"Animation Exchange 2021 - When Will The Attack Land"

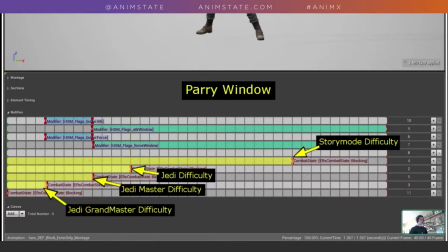8:08 So that is the reason why it's important to know when the enemy is going to actually hit you, the exact moment of hitting. Not that they're about to hit you, but the exact moment of when they're going to hit.
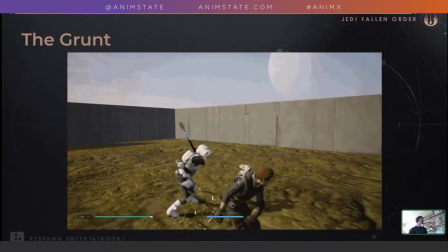8:20 So if we look at the the Grunt's attack,
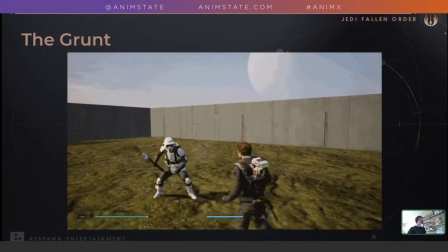8:24 the Grunt is, in my opinion, the easiest character to parry across all difficulties.
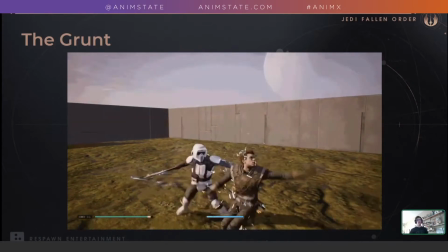8:29 If you can parry him in Jedi Knight, sort of standard difficulty, you should be able to parry him fairly easily in Jedi Grand Master.
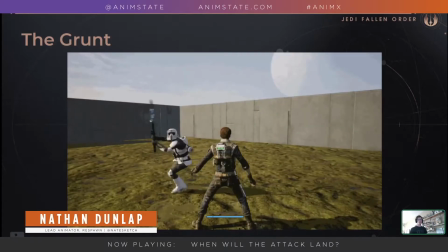8:35 And this is because the time of his damage is telegraphed so clearly.
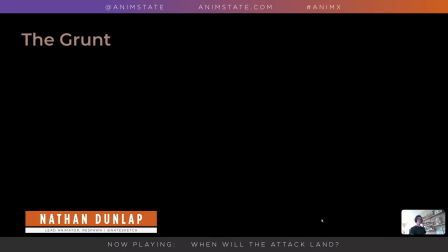8:39 So if we explore his basic swing attack, you can see that's the frame the player wants to know about.
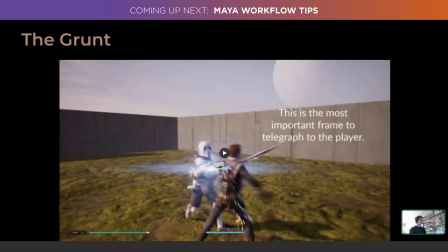8:45 That's the frame that's crucial to successfully parrying the Grunt.
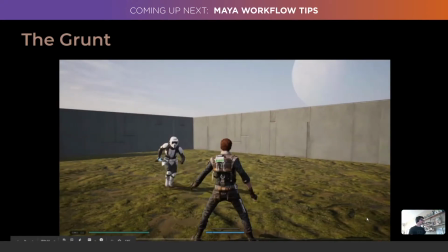8:51 So we'll look at his attack one more time, and we'll see him enter his anticipation pose here.
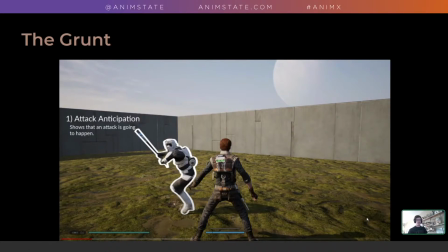8:56 This is the pose that shows that the attack is going to happen. He's done running. He's about to try and hurt the hero. But this is a moving pose, so he's moving through this, and we want to know when he's going to leave this pose and when he's actually going to strike the hero.
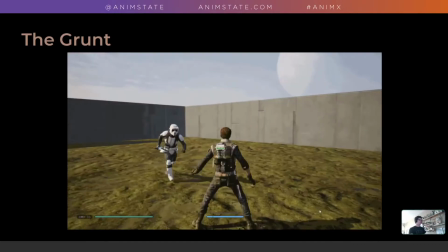9:10 And so if we... Oops, my bad. Go back.
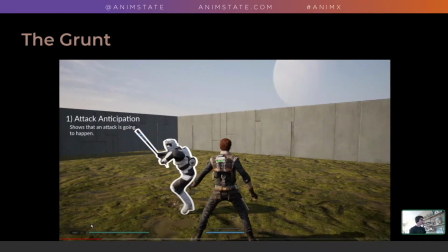9:18 We watch him stay in this moving pose. The pose that we want to see is this one. In this pose, the weapon, or the baton, has not yet advanced towards the hero. And the baton has electricity on it. It's the thing that generally players watch. They generally watch the thing they know is going to hurt them because they're trying to anticipate it.
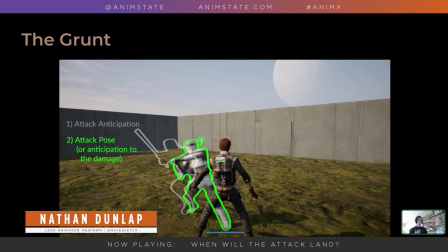9:37 So your eyes are focused on the baton. And that hasn't moved towards the hero yet. It's still behind the Grunt, still away. And the Grunt has broken out of his attack anticipation pose,
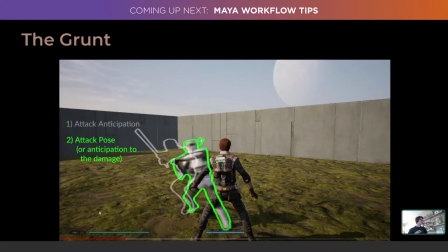9:47 the silhouette in white, and moved into this green pose where he's twisted his shoulders and he's totally broken his silhouette. But he hasn't moved the baton. And we can see as we sort of boomerang through this these two poses, you can see how the baton doesn't have a lot of movement,
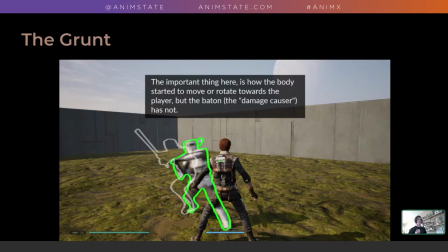10:04 but the Grunt's body does have a lot of movement. And this is important because the Grunt's body is sort of, as you might say, in the player's peripheral because they're watching the weapon.
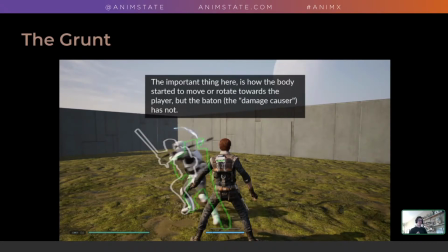10:18 So you're more likely to respond instinctively to something that's happening in your peripheral than to something you're actively focusing on, like the weapon. So breaking the Grunt's
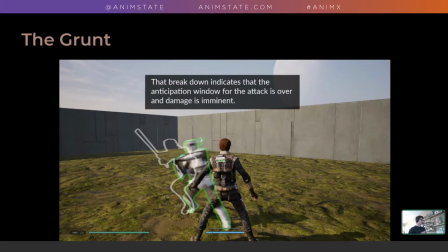10:30 pose, that peripheral aspect of him, and making that have a sudden movement in it in the shoulders before the weapon actually comes at you right there, gives the player an instinctive sense of when the damage is about to happen.
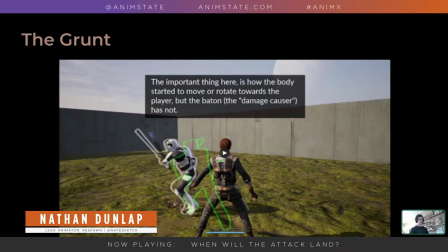10:43 And there aren't that many frames from breaking that pose to actually causing damage, but you can kind of see at speed,
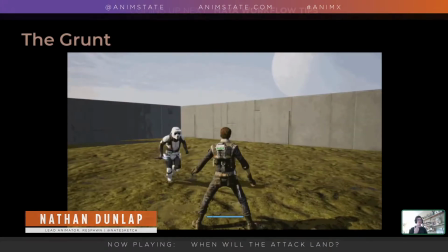10:48 you should be able to tap out on your desk or your keyboard right now exactly when the Grunt's going to hit, and you haven't even been playing the game recently, I bet.
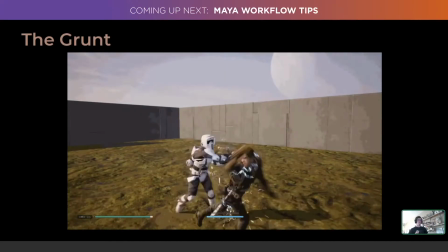10:55 It's a clear rhythm and a clear sort of secondary breaking of the anticipation.
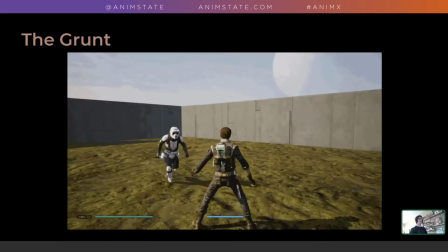11:03 I think Richard Williams talks about this as a second anticipation in his book even.
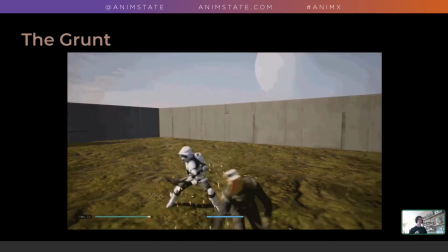11:06 It's a fairly fundamental animation technique, but this is a specific application, and these are specific uses you can use in a combat game.
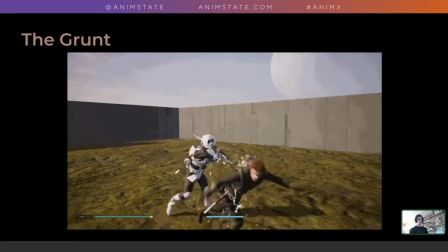11:15 The biggest thing I feel coming out of this is that if the player gets hit with an attack that they can see coming,
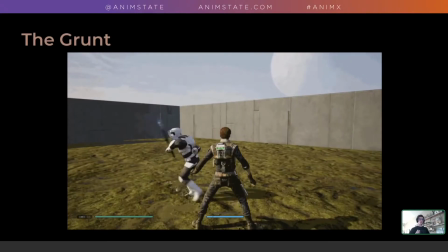11:22 that they feel that it's their own fault for missing, and it's not that the game is trying to cheat them,
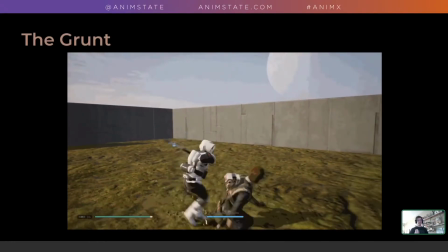11:27 or that they just did a bad guess at when the attack was going to land.
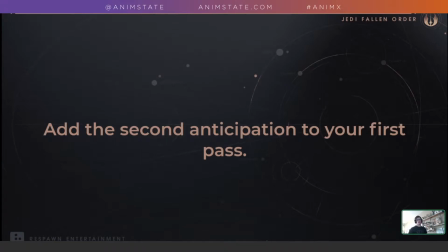11:32 So, it's important to add this second anticipation to your first blocking pass, if that's how you work.
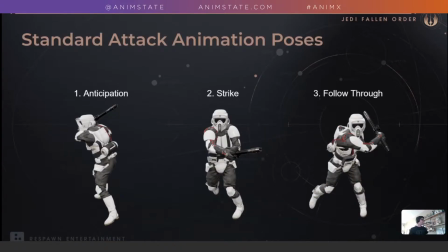11:38 The way I described before, where we have the several sort of like rough hand key animation that designer first works with.
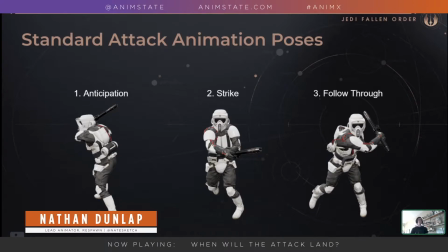11:46 And the reason for this is, if you don't have that anticipation in, it can be misleading where your AI are. So we had one character, for instance, in development where the anticipation, I think the character had 6 keys.
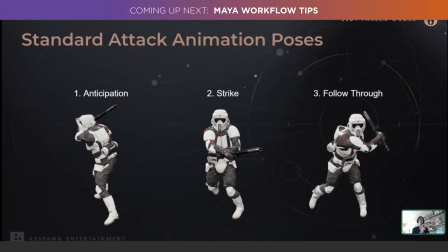11:59 There was, some starting idle, an anticipation pose, a duplicated anticipation pose some frames later to handle the wind up, stand in for the wind up, and then like 3 frames to a strike, and then a follow through pose, and then back to idle.